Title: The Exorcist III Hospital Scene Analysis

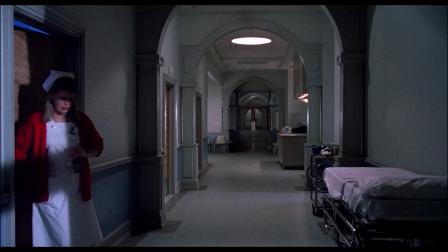Usually in horror films, fake-out jump scares are used as a cheap way to spook an audience without putting in the work, and often more competent horror films will complete tension building like this with a real jump scare with consequences to the story.
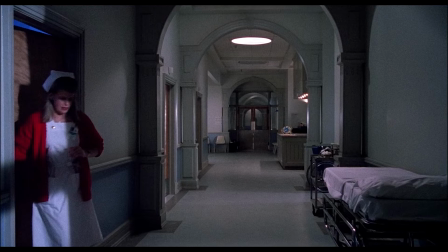But the director William Peter Blatty has better ideas as to where to place the real one, and it's when we feel the most secure. The fake-out scare and the ice melting actually counterintuitively acts as a return to safety.
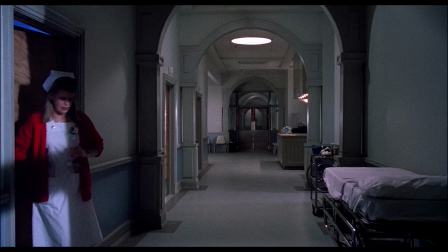It gaslights us into believing that the strange noises we hear should be taken with a grain of salt, as it's just part of the job. This happens at almost the exact midpoint of the scene.
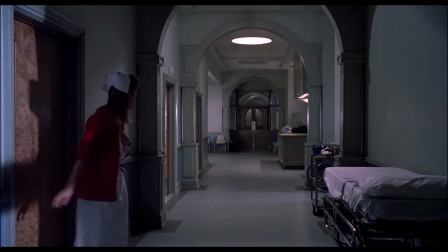Here we cut back to the hallway, and rather than make a second attempt at building danger and tension with the audience,
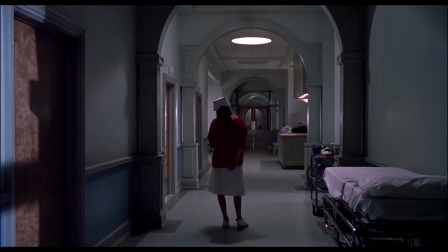the goal here is to create an atmosphere of trust and safety. We already have the precedent set that odd sounds are now reliable, so we hear the ice to continue to melt, and Nurse Keating makes loud noises off screen to further punctuate this fact.
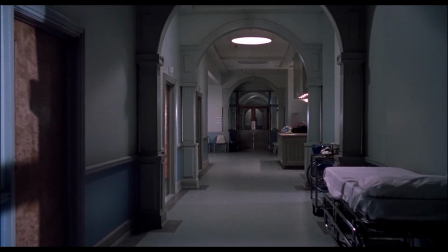The scene then, of course, adds another layer of security by bringing a police officer back into the frame. Nothing bad can happen when there's another person around, as this is safety in numbers.
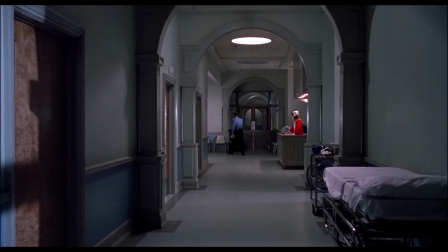The audience unconsciously understands this symbolic signaling. We get another strange noise coming from the room closest to Nurse Keating, and we get a second cut, a medium shot of her reaction.
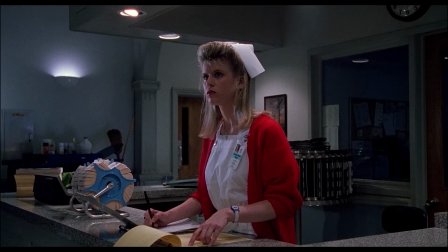We didn't get it the first time because she was vulnerable at that point, so had to remain small in the frame. This time, she's wise to the precedent set and she's among company.
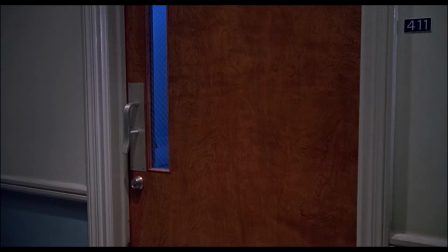We also cut to the door with the same unnatural blue hue as the previous room, which we now have reason to believe is trustworthy.
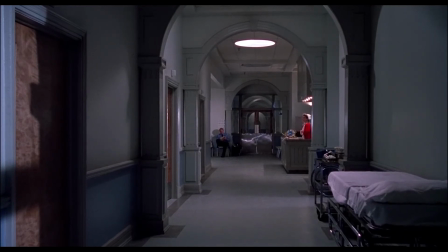When we cut back to the wide, we realise that the police officer is blocked right next to the door in the frame, like a shield of sorts from any danger the room may pose. Now, Nurse Keating walks across the frame, much less cautious as before,
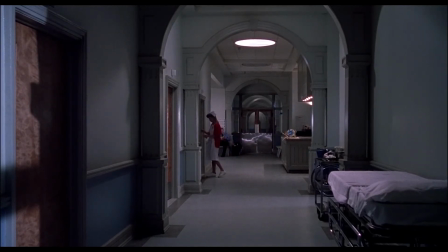and there's less of a walk required for hesitation, as we are not trying to build tension here, quite the opposite. While she's checking out the room, a second police officer enters the frame, adding another layer of security, but the open space that's created by the room Nurse Keating enters has already been established in our heads by the previous room.
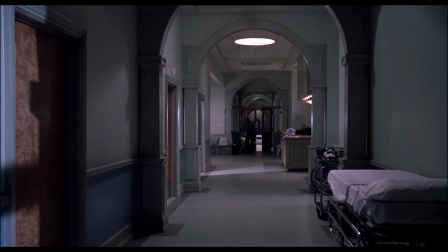We know what they look like. We still feel secure while she's investigating the room as the police officer walks across the hallway and leaves the frame right as Nurse Keating re-enters it. The security of the officer is replaced with the security of the understanding that Nurse Keating didn't find anything out of the ordinary in the room.
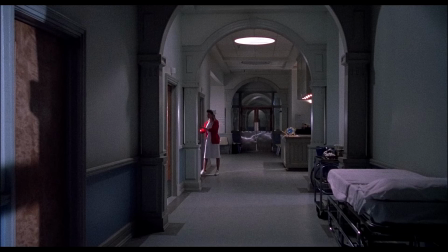This is the final layer of safety. This is when the audience feels the most secure, and this is where the director decides to put the real horror scare.
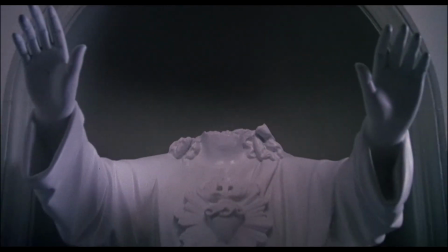The final thing to note is that the scare is punctuated with frightening music unlike the fake-out scare from earlier, and then the immediate juxtaposition of the hooded assailant holding the large secateurs behind her and the cut to the beheaded Jesus statue indicates the horrific act that occurred to Nurse Keating without showing it.
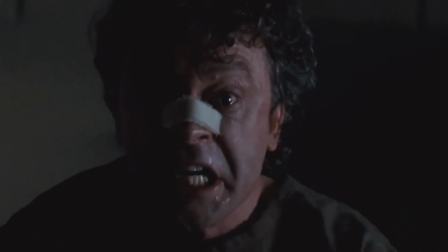I hope you've enjoyed this little breakdown of an overlooked horror classic. If you haven't had the chance to see it or didn't know it existed, I suggest giving this film a go.
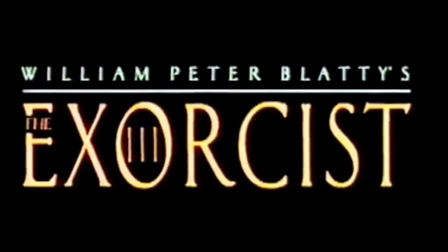It's got some incredible performances and is a masterclass in editing tension. Well, that's it for me. See ya.